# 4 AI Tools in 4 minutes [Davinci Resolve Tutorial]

These are the four easiest and most potent AI tools that I actually use in my day-to-day edits.
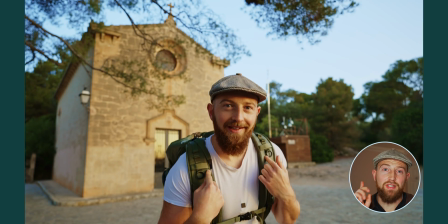We're going to take this boring A-roll static shot, cut out this breath,
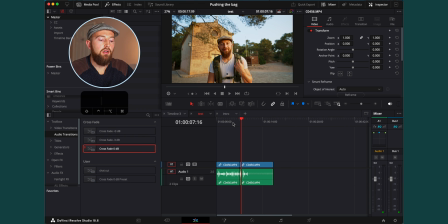as no one has time for those anymore, and then we are going to go ahead, click on the first part of our clip,
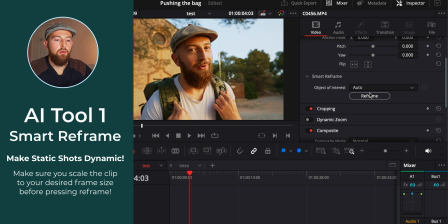and zoom in by about 1.3, and then we will go on to our first AI tool, which is to reframe.
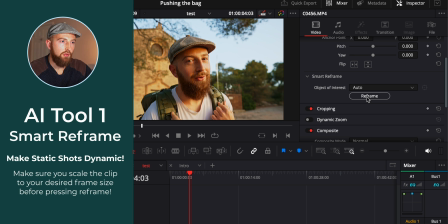This is going to automatically turn our very static boring shot into a dynamic one where it matches my motion.
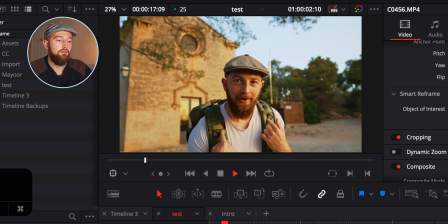I have a devil and an angel on my shoulder. The angel wants to travel as light.
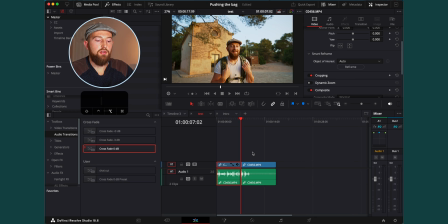Then what we're going to do is jump across to the second half of our clip. I want to change this very slightly so that it matches kind of the style that we've been doing, but just changes the tempo a little bit to help keep the flow of our edit.
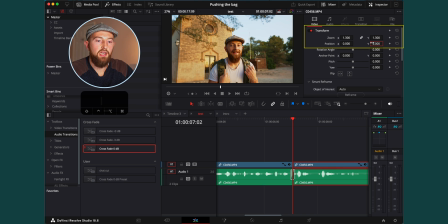I'm going to copy over the stats of the previous video so that we end up in the same place that we left off in on the previous clip.
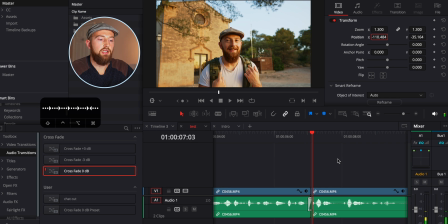And now you can see that as we cross that, there is no jump in our frame.
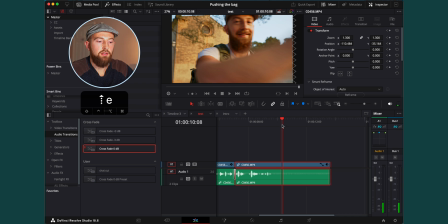And then I'm going to add a keyframe, find where the end of our video clip is, get rid of what's left on the end that I don't need, and make another keyframe. I'm going to zoom in very slightly and pull across very slightly. This just changes the pace of our video.
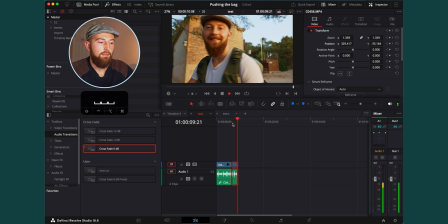The devil wants all the gear.
We can now compound these clips together,
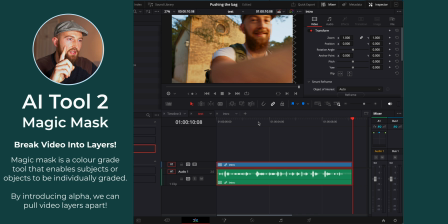which enables us to use the second AI tool on them as if it was a single clip. This is Magic Mask, but we're not going to use it as it's intended.
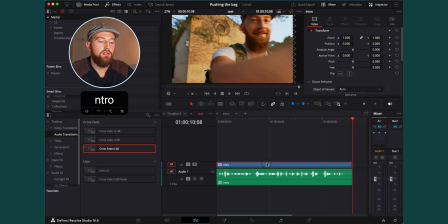First, we are going to unlink our clips so that we can click on intro, press option, and drag up a new copy of the clip that we just made, holding down shift so that it doesn't move around left to right.
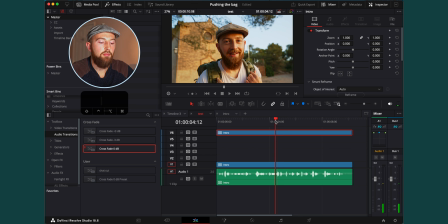Going to approximately the middle of our clip, we can then make sure that that new layer is selected,
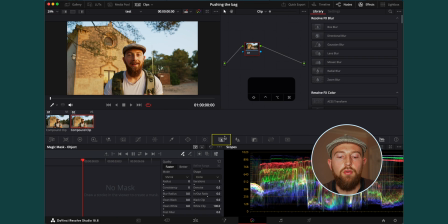go over to our color tab, then make sure you're on Magic Mask, switch quality over to better,
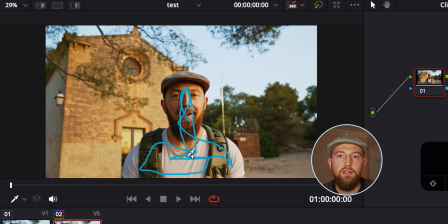and scribble a nice little line over your person or yourself or your subject, whoever it is, and press track forwards and backwards.
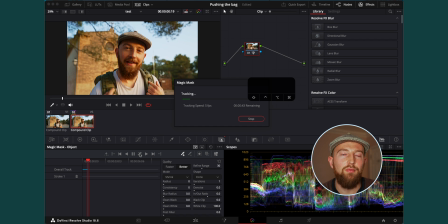This used to be called a process called rotoscoping. It took a horrendous amount of time and meant that you needed to use green screens and all sorts, but now it is super quick.
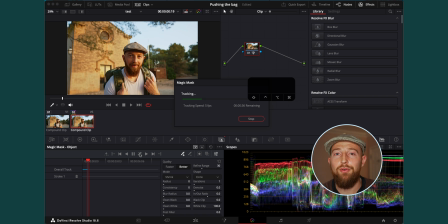However, I'm not going to make you wait for the 30 seconds that are left.
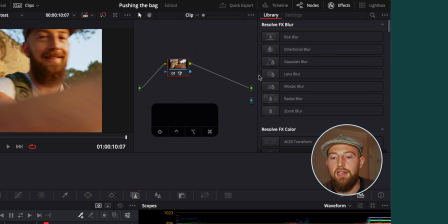Now what we can do is head up to our node area, go over to add alpha output, and then connect the alpha data from our node to our output.
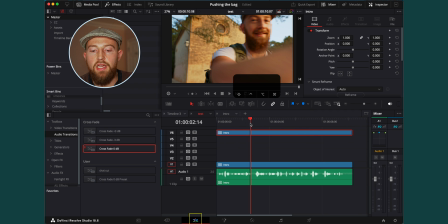This is great because when we head back to our edit tab, if I were to turn off this layer,
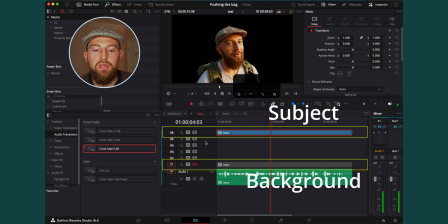you can see that I am fully cut out of the background, which means that we have myself as a layer in front of
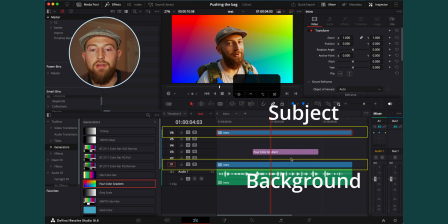the background, which means that anything that we place in between myself and the background can be played with those different layers, which is super fun.
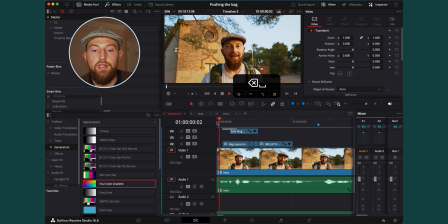Here's a timeline that I've fleshed out with that very process.
I have a devil and an angel on my shoulder.
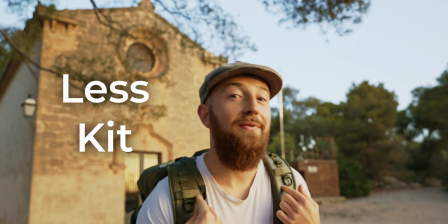The angel wants to travel as lightweight as possible, be as free as possible. The devil wants all the gear.
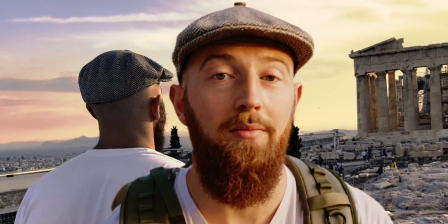The goal is to push my travel setup to its limit as we travel across Europe.
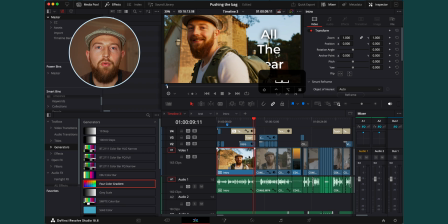Palma de Mallorca is a great place to start.
With our video looking great, let's jump on to the audio AI that I love using.
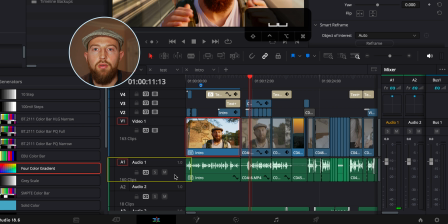Head over to your audio track where you are keeping all your vocals, click on it,
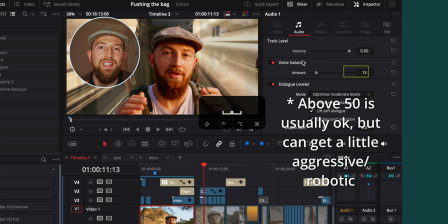drop down to voice isolation, turn it on, have it somewhere between 10 and 50 depending on how much background noise is in your video, then drop down to dialog leveler and optimize for moderate levels.
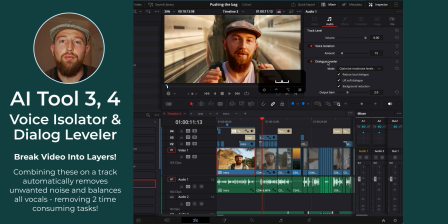What these two things are going to do is make sure that all your audio is really clean with all the background noise reduced, and it's going to mean that even if you're talking at different levels, if you have clips at different levels throughout your tracks, you're cutting everything up from different cameras at different times, it's going to balance everything out and get your vocals nice and level the whole way through your edit.
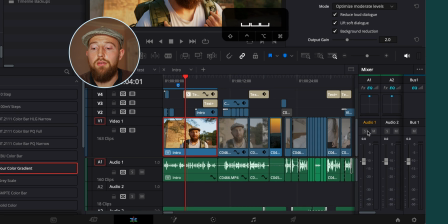A quick tip is that if you play this back now, watch your audio one channel mixer here, which is for your audio one channel mixer here, and you want to aim for your peaks to be hitting just above -5,
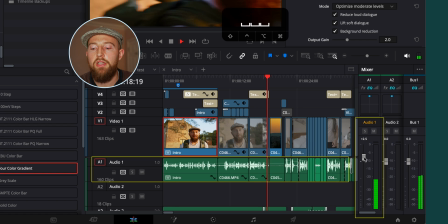but not dropping below -10. So this track can be brought up a little bit in order to achieve that so that our volume comes out lovely on YouTube.
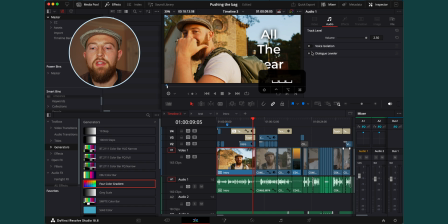If you find that this makes your edit a little bit laggy, then you can turn both these off whilst you edit, just remembering to turn them back on before the render. If you have any questions, recommendations, or found this helpful, please leave a comment down below and I'll get back to you.